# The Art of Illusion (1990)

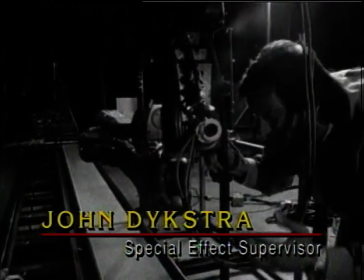[29:28]
What we came up with is a way of controlling the camera and the subject relative to one another, basically recording the moves that each of those pieces make.
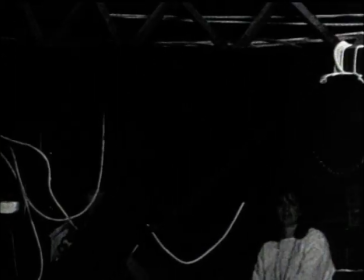[29:37]
And this became what we commonly refer to as motion control. Now, what this allows you to do when you're doing miniature photography
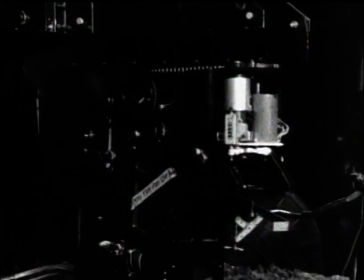[29:45]
is to lay down separate elements of film with different subject matter on them that are all matched together with
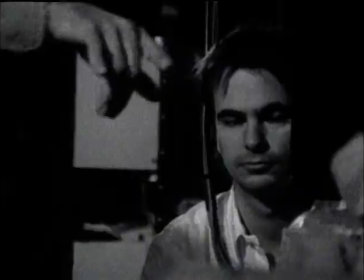[29:51]
the same move this technique created the thrilling space battles the audience loved this is the star wars optical printer right here and this again is a camera
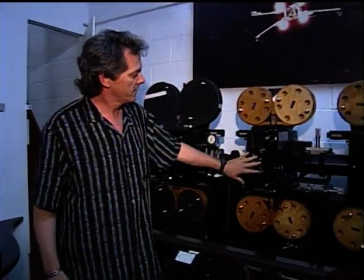[30:04]
and it looks at a piece of film that's here and another piece of film that's here
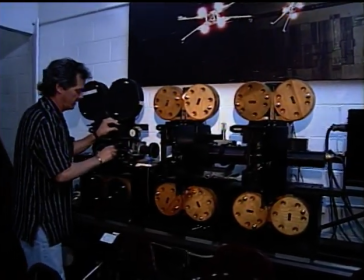[30:10]
and that's a lamp and again you re-photograph the uh
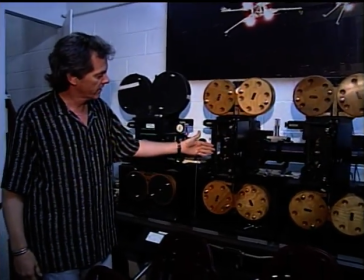[30:16]
uh you photograph one piece of film and and then you rewind the camera and you do a double exposure and you
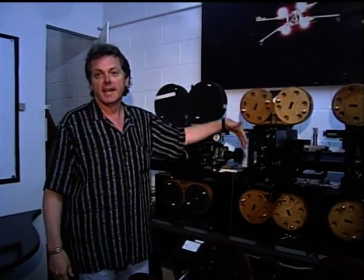[30:21]
rewind the camera and you keep doing that endlessly to create this kind of picture.
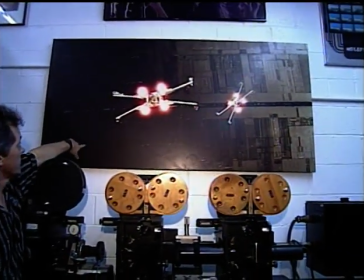[30:27]
So in that picture like this, this background was three pieces of film, a red, green, blue separation.
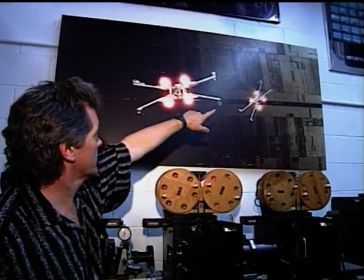[30:32]
Each spaceship took seven pieces of film.
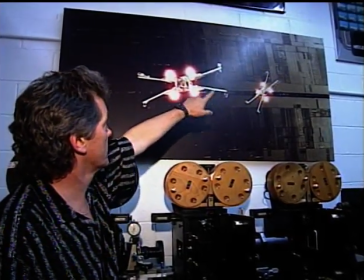[30:35]
So you got three, 14, and the engines were one piece of film, each 15, 16 pieces of film, little separate pieces of film.
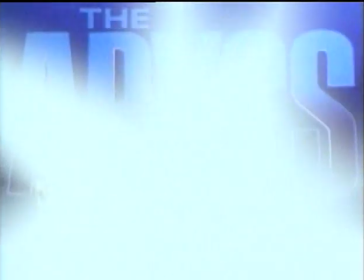[30:42]
The 1989 Academy Award winning picture,
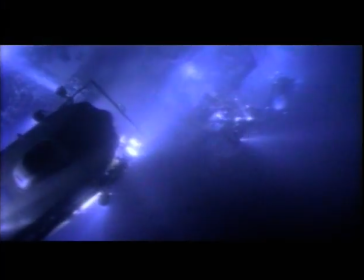[30:45]
The Abyss, required all the visual effects tricks known to create an environment seemingly without effects.
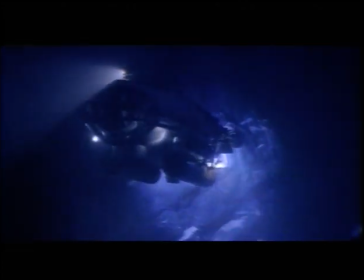[30:53]
The effects teams combined radically different environments, water and air,
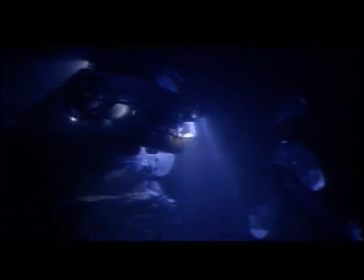[30:57]
to create the illusion of a futuristic adventure 2,000 feet below the surface of the ocean.
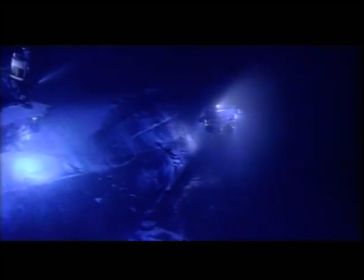[31:06]
Jim had done a film, his very first attempt at shooting underwater. He said that basically sets that were left underwater overnight were destroyed by the following morning. So it was determined very early on that we would shoot in some sort of tank.
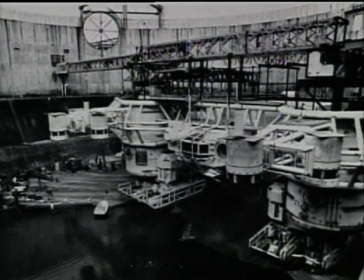[31:24]
During the filming of the live-action sequences, divers were submerged six to seven hours a day in underwater sets.
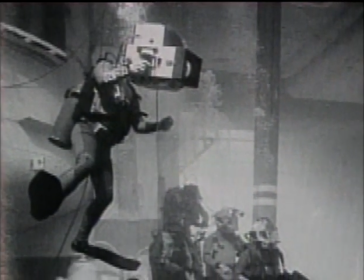[31:35]
Scenes too complicated to shoot underwater were filmed in miniature on dry stages. Jim Cameron, who basically did most of the boarding, you know, along with John Bruno, for quite some time, came to DreamQuest along with other effects facilities. with the idea of breaking down the shots into specific categories or areas.
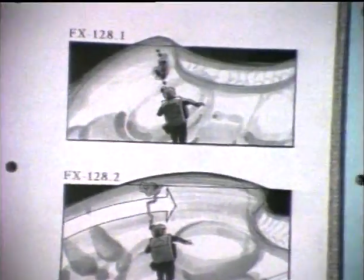[31:53]
And he came to DreamQuest with most of the motion control type work. Boards were already complete, as you can probably see some of what we have up here.
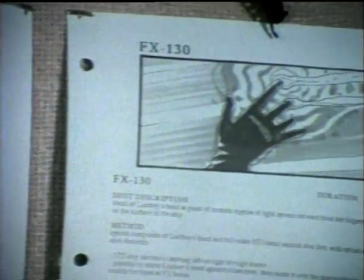[32:03]
Essentially, what he wanted to do was find out our technique and ideas of how we would go about capturing the shots. So it did some thinking and came up with some suggestions or ideas of new techniques that might allow the effects to look more realistic than probably could have been done with standard technology.
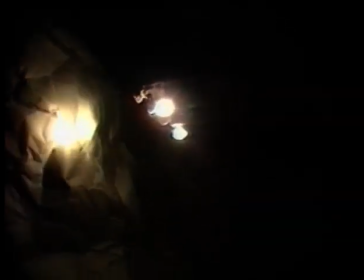[32:19] And action, John.
The director and effects teams built foam core mock-ups of the models and underwater sets
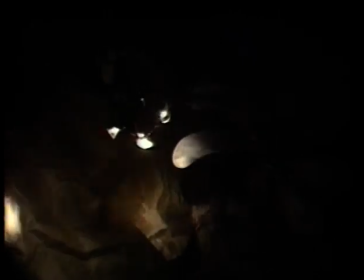[32:26]
to carefully choreograph and plan each scene as it would appear in the final film.
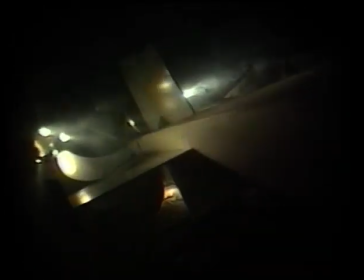[32:33]
Using videotape and stills of a cargo shipwreck 800 feet underwater as reference material, they returned to the stage to match the look of the abyss as closely as possible to reality.
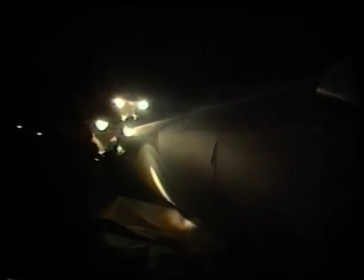[32:44] Okay, coming to the stop point. No, keep going, keep going. That's just to create a relationship.
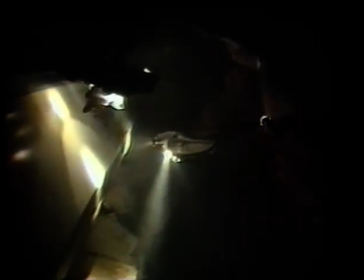[32:50]
FX-57 is a shot where Lindsay and the crew, the group, who are in the submersibles begin the reconnaissance and trying to find sunken submarine.
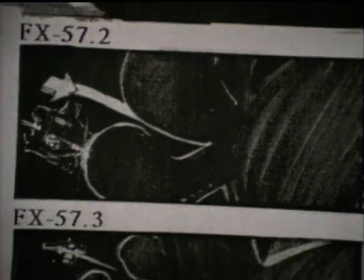[33:01]
Basically what it is is a shot of three small submersibles going along the hull from
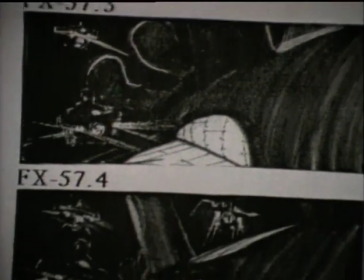[33:05]
the stern of the sub all the way to the bow of the broken nose of the sub. And again, it's being intercut with live-action real footage of submersibles that they did in South Carolina in the big tank. What we did is we used the gantry system, the gantry motion control system,
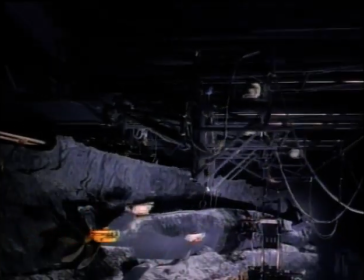[33:22]
to hang the submersibles and then shot it using about six passes, some shot in smoke, some shot in clean air, and through the combination of the passes, filtration and lighting, we were able to give the feeling that we were shooting actually underwater.
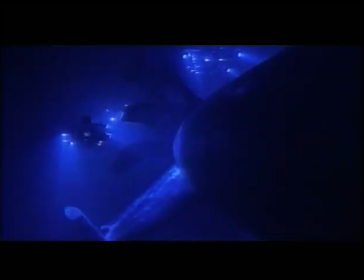[33:38]
Most of the time when you're doing motion control work, you have separate film elements. In this case, having actual models working in the same room in the same environment, it allowed the lights from the submersibles, which were the only light source in the scene, to actually illuminate the background,
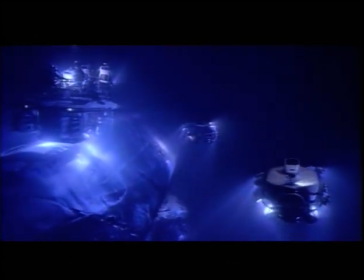[33:53]
which in this case was the sunken Montana. When we started the Abyss, we looked at using traditional techniques. In other words, shooting the subs against a blue screen and compositing them into a background, in this case a Trident submarine.
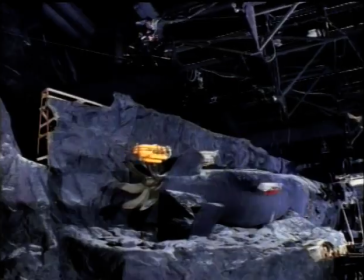[34:10]
The advantage the gantry system gave us was that we were able to do everything pretty much in camera. We spent the extra time to build this enormous rig, and it took much longer to program because instead of maybe 8 or 12 axes of movement, suddenly we had 32 going all at once, all three submarines, in addition to the camera moves and any other little gags we had going on at the time. The models on the particular part of the gantry were kind of special in the sense that they had to be self-contained.
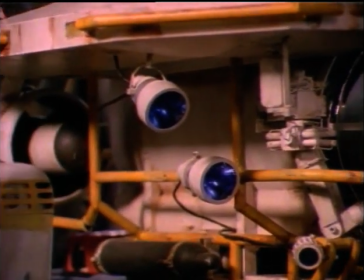[34:46]
In other words, the submersibles had to have their own power sources, they had to contain the rear projectors, and they were quite large.
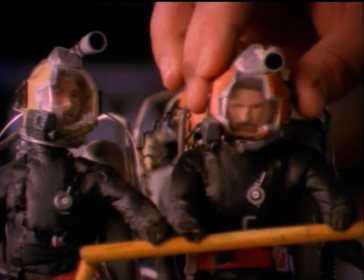[34:55]
Dave Goldberg was in charge of actually designing and coming up with a lot of solutions in constructing the models. A rear projection system was used within the submersibles to give the illusion
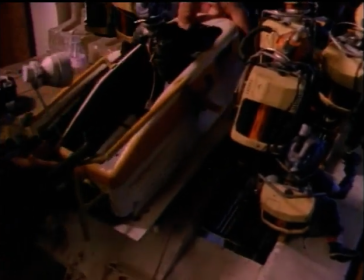[35:06]
of the actor actually being inside the craft piloting it.
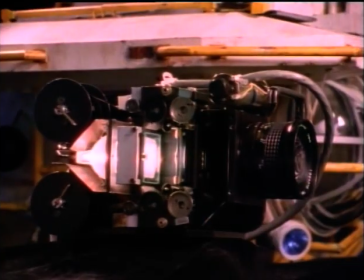[35:11]
The film was shot of the actors in a full-size set prior to our shooting the miniatures,
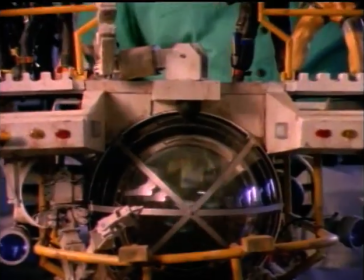[35:16]
and then used in a projector that was built and put inside the models.
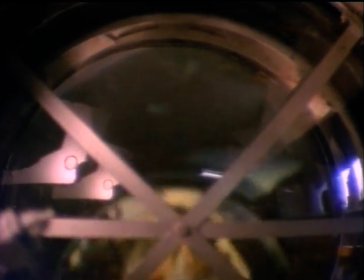[35:21]
The finished illusion would be that even though you were looking at a miniature, you would be seeing live-action people inside of it.
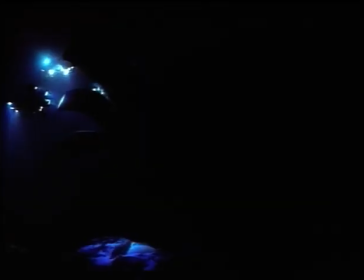[35:29]
The scenes are shot in separate passes in order to control exposure and color of each element.
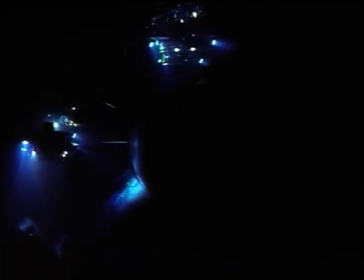[35:34]
Using the technology of motion control, the effects teams duplicate the movements of each model perfectly for the final composite.
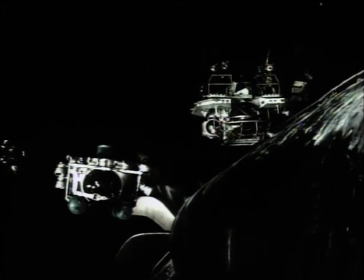[35:40]
The light from the miniature subs in smoke makes up one pass. Another pass in clean air uses fill light in order to see the details of the models. The image of Lindsay is rear-projected into the cockpit of the miniatures in a separate pass.
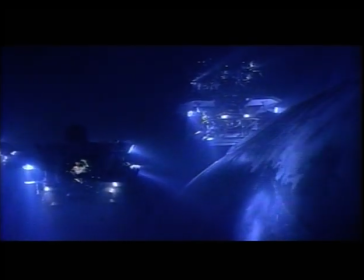[35:56]
The final composite is made up of these and other elements, including a pass for strobe lights and bubbles, which add to the underwater look of the scene.
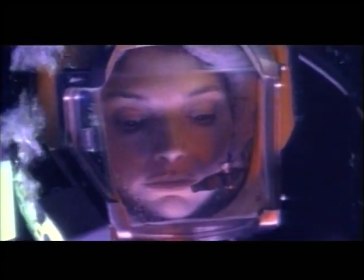[36:07]
The sequence is where Lindsay's outside of the broken, damaged deep core, and she's on literally on the edge of the abyss standing there and she senses this colorful light and this huge type of
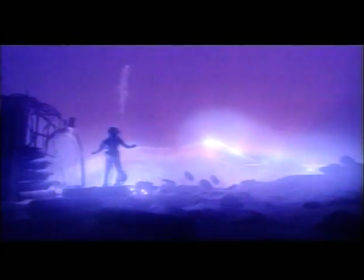[36:17]
ship kind of glass ship comes up and so it's made up of a number of cuts and the first
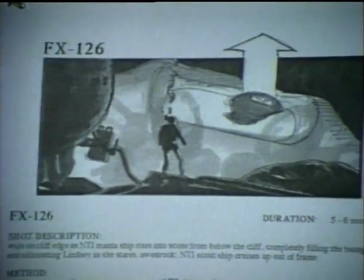[36:24]
one is of course is a wide angle shot where we see lindsey and some of the wreckage in the edge of the abyss as we see the match ship rise up
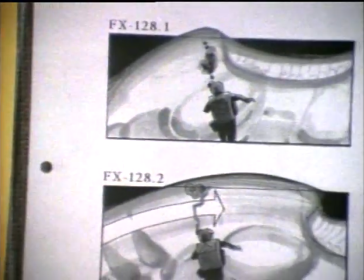[36:31]
and over the edge that was done dry for wet in other words lindsey was actually a stunt person shot months later at
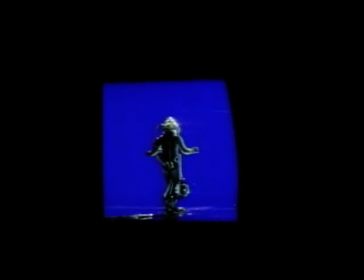[36:39]
harbor star in san Pedro, was shot against a blue screen in air.
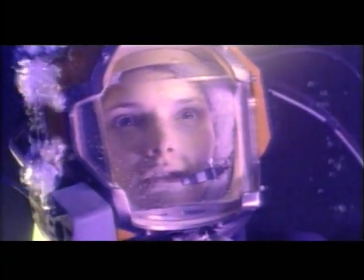[36:44]
We then cut to a close-up where we're down low looking up as the manta wing kind of passes over top and she reaches up and actually touches the surface.
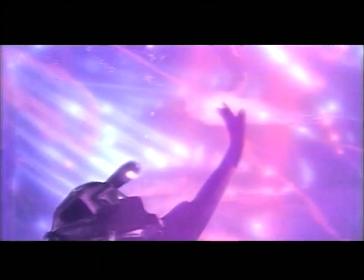[36:54]
This one we're close enough that the bubbles and her regulator and just the whole way that the water moves and the bubbles come off the top of the manta ship required us to shoot it underwater.
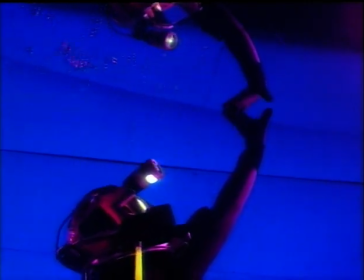[37:04]
In order to give the illusion that her bubbles were coming in contact with the surface of the mantiship what we did is we hung plexiglass
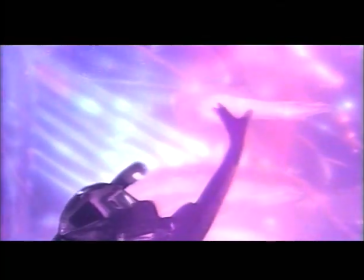[37:12]
mirrors in the water at the plane of which the wing would actually coincide these